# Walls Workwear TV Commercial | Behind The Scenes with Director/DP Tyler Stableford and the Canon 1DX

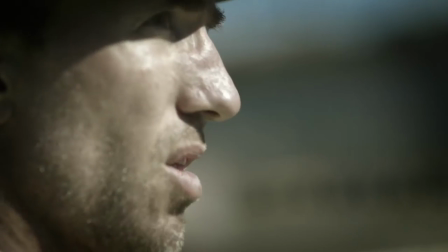(0:00)
I'm Tyler Stableford. I'm a commercial director based in Colorado.
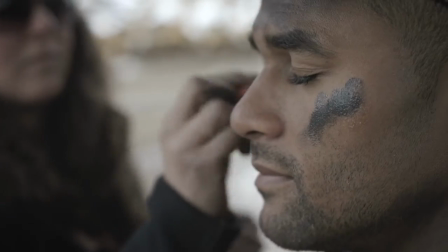(0:06)
As a cinematographer, I'm trying to immerse the viewer into the scenes. So that means I'm in the scenes too.
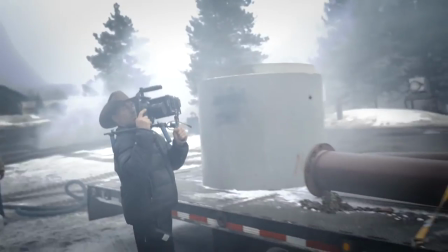(0:12)
The tools are in the scene. The camera is in the scene. It's coming in, into the snow, into the rain, and it's really becoming a part of the action.
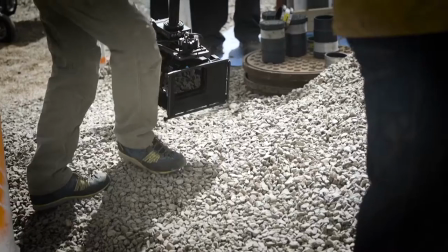(0:21)
So really, for this TV commercial, for Wall's Outdoor Goods, I find some of the most dynamic shots, the most compelling scenes, are not at all when the sun's up.
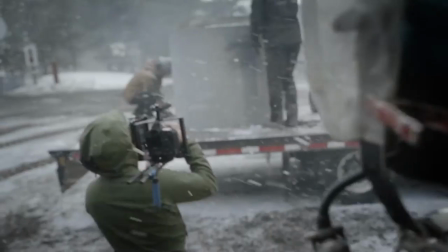(0:30)
The most dynamic scenes are when the sun is set and we're shooting in dusk with just the minimal amount of light.
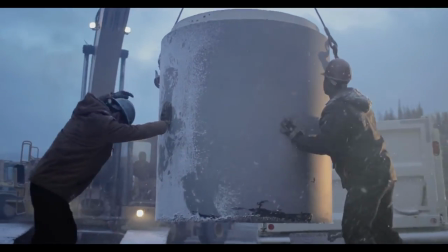(0:34)
That's where I think the real emotion and storytelling comes forward.
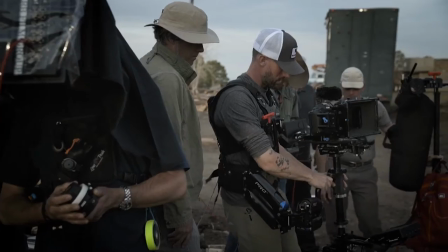(0:38)
So I have no hesitation of cranking the ISOs higher on the 1DX Mark II and knowing that we're going to have a very clean, low noise file.
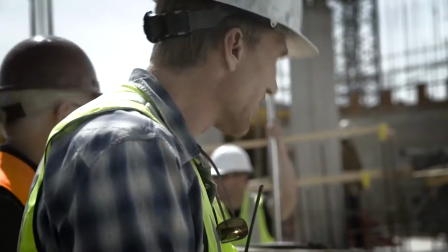(0:48)
The reason we're hired in this commercial world as directors or DPs is because we need to
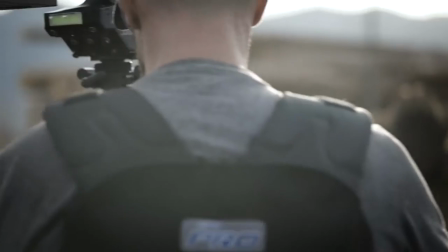(0:53)
execute and nail it in a very short time frame and we need to nail it on that day at that time.
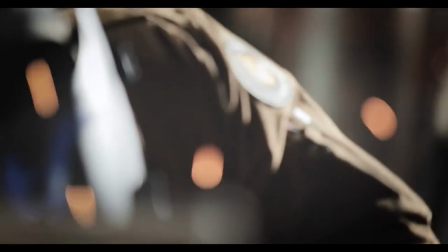(0:58)
So today's cameras are really exciting to me and that they're able to be operated by one person
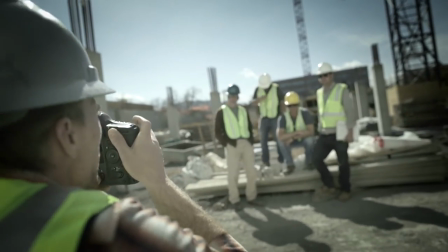(1:03)
and the whole thing can move so much more quickly It's not just the faster than you can move.
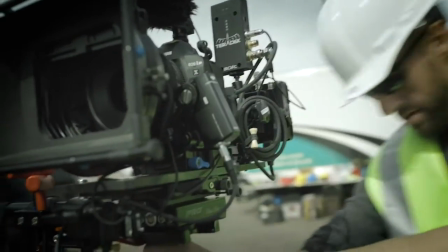(1:08)
It's the more creative you can be you know speed is one thing but creativity that's priceless
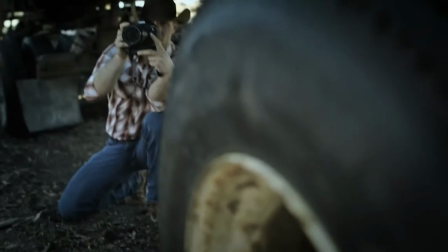(1:16)
I think all of us as artists are looking for the tools that are going to propel us But we need to find the tools that allow us to do that quickly
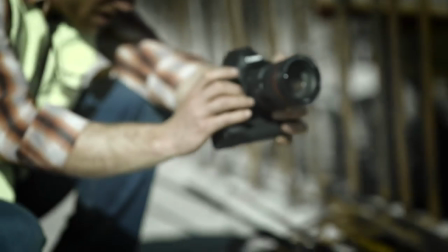(1:23)
and efficiently and that's where the 1DX Mark II is the perfect tool for me It has onboard 4K recording at up to
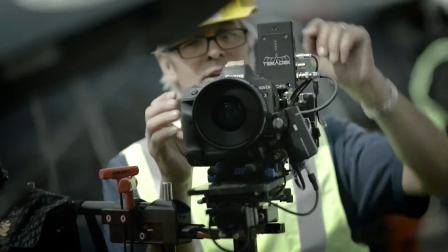(1:31)
60 frames a second, 120 frames a second at full HD. It can shoot 20 megapixel stills.
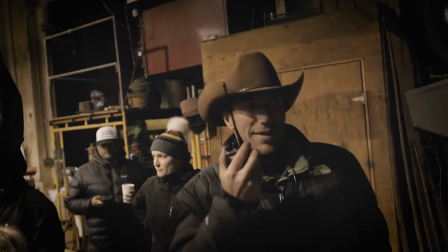(1:38)
What excites me so much is that we have this creative tool that's so small,
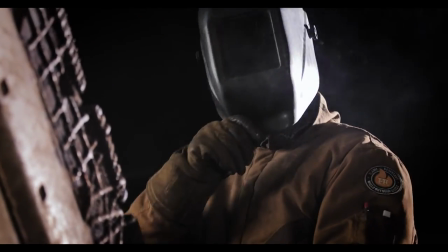(1:43)
so powerful, it just becomes an extension of my hand, of my mind, and of my heart.
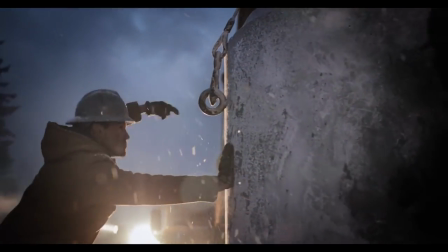(1:48)
And the 1DX Mark II is really the one tool to do it all.